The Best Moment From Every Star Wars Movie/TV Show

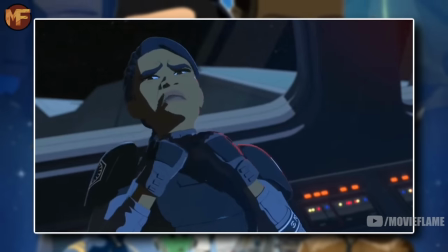[24:40]
And he just goes on to force choke her through the comms, much like his grandfather Vader did in the original trilogy. The best moment from Episode 7 was the first time Rey used the Force to call something to her.
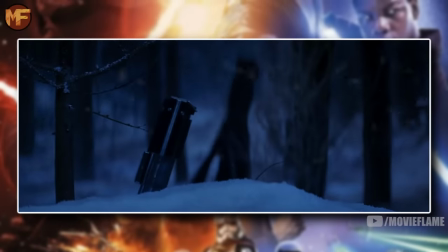[24:53]
They did a great job faking us out, making us think that the lightsaber was coming to Kylo,
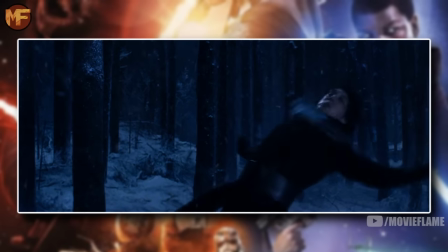[24:57]
but it instead comes to Rey, and when the music plays, oh my god, it's spectacular.
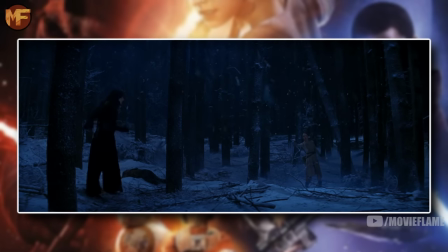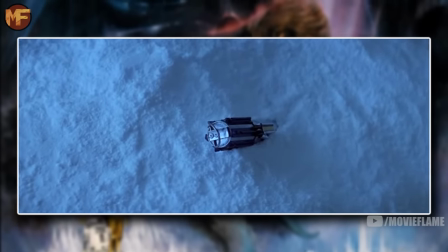[25:08]
It's also a moment that pays homage to a scene from Episode 5, as that very same lightsaber was in the snow the first time Luke used the Force to call something to him as well.
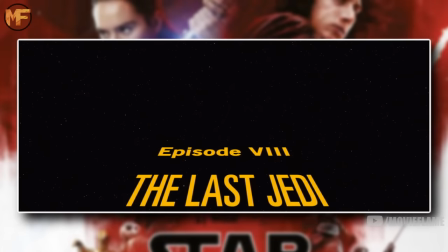[25:17]
This parallel only makes this incredible scene even better. The best scene in Episode 8 is Luke's death.
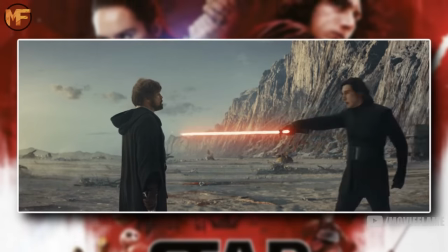[25:25]
He gave his life and showed just how powerful he was,
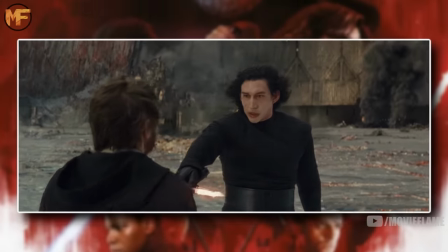[25:28]
as he used all of his remaining strength to put himself on another planet to fight Kylo just long enough so that everyone else could escape.
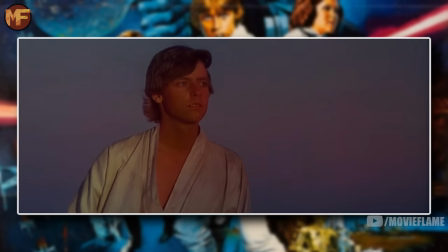[25:35]
He then looks at the twin sons, just as he had done right before he started his journey so long ago, bringing his character arc full circle.
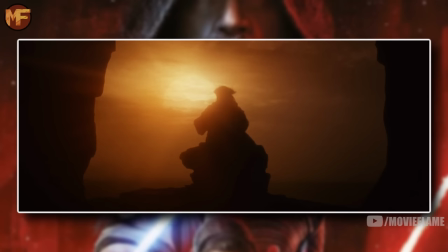[25:43]
I know a lot of people don't like what they did with Luke in the movie, but you have to admit, this was the perfect way for him to die. The best moment in Episode 9, in my opinion, is when Rey called on all of the other Jedi.
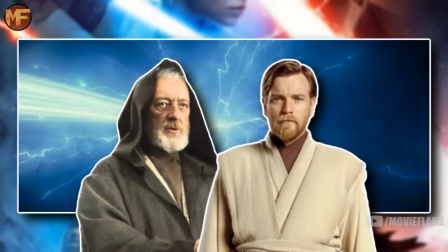[25:56]
We hear so many different voices from Obi-Wan, both Ewan McGregor and Alec Guinness, to Anakin, Luke,
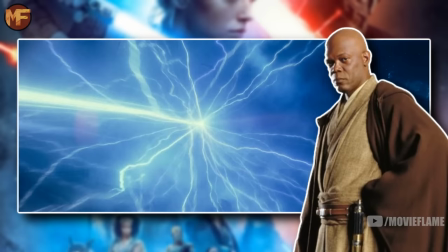[26:03]
Ahsoka, Kanan, Luminara Unduli, Mace Windu, Yoda, Qui-Gon, and so many more.
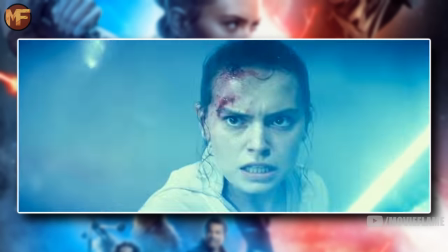[26:11] Rey, bring back the balance, Rey.
And Rey uses the strength to get up and fight back against the Emperor.
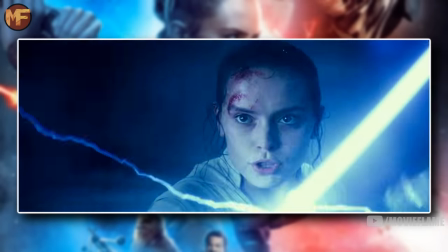[26:18] I'm all the Jedi.
This was a tough one, because there are so many amazing scenes in such an incredible show.
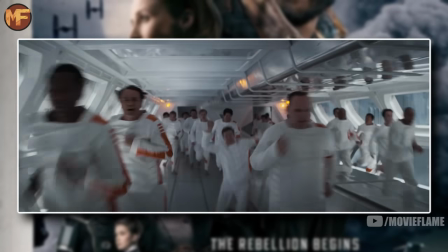[26:29]
But the moment I'm going to go with is the prison break. It was one of the most thrilling, exciting, and inspirational scenes I've ever seen in the Star Wars universe.
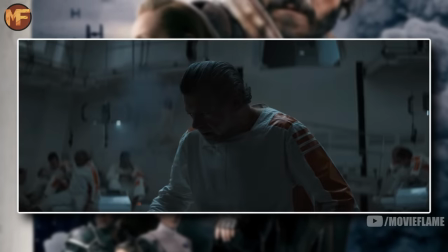[26:37]
Their plan was genius, with the water shutting the power down, using the prison's own electric floors against itself.
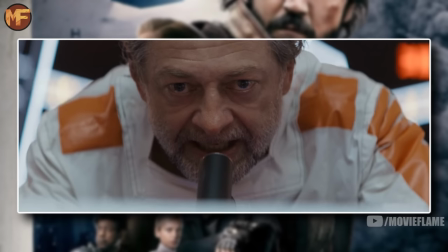[26:43]
We also had a truly amazing speech that sent chills down my spine.
There is one way out.
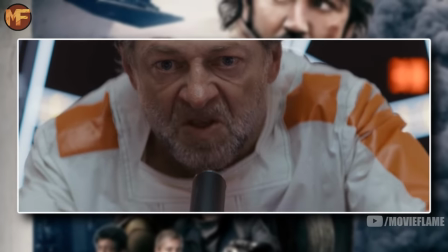[26:50] Right now. The building is ours.
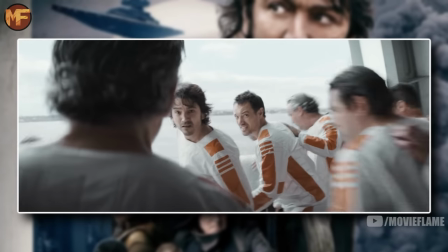[26:55]
I also love that we don't know what happened to everyone.
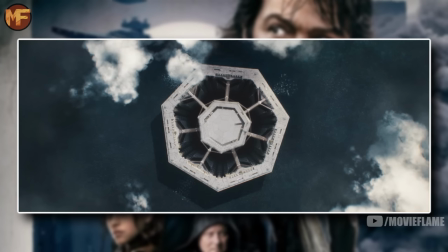[26:59]
Everyone else could have very well died, and we'd never know it, making it truly feel like a real prison escape, as we the viewers are from Andor's point of view. And that is the best moment from every single Star Wars movie and season from each show. Again, if you liked the video, hit that like button, and if you think it's worthy of it, share it. I'd also love to know your guys' opinions on my picks, and I'd also love to know your picks. One of the best parts about this franchise is that everybody has different opinions on it, so I'm excited to read what you have to say. That's all I have for you guys this week though, so I will see you in the next video. Thank you so much for watching guys, I hope you enjoyed the video.
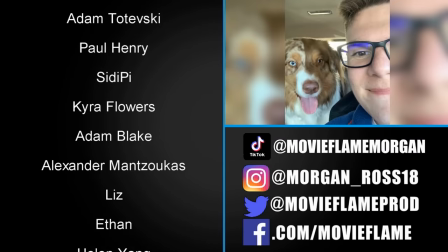[27:32]
You can follow me on Instagram to see more of my personal life, like my cute dog Loki, and some behind the scenes movie flame stuff.
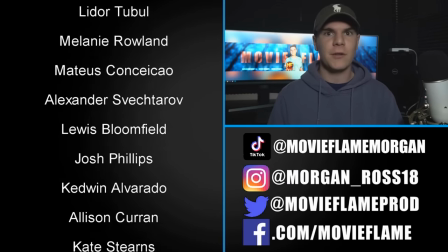[27:38]
I also do similar content on TikTok and Twitter that I do here on this channel, so if you like what I do here, check them out.
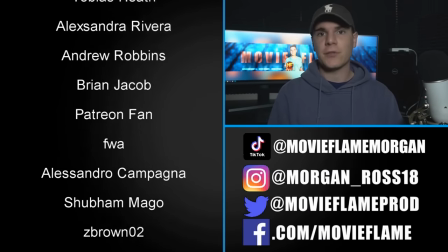[27:44]
All the handles are right below me, and links are in the description. Over here are my wonderful patrons.
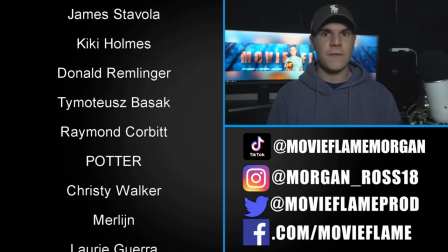[27:49]
If you want to be featured on the next video, plus get a few other perks, become a patron today. As always, if you like the video, hit that like button and subscribe, and look out for more great Movie Flame videos on the way.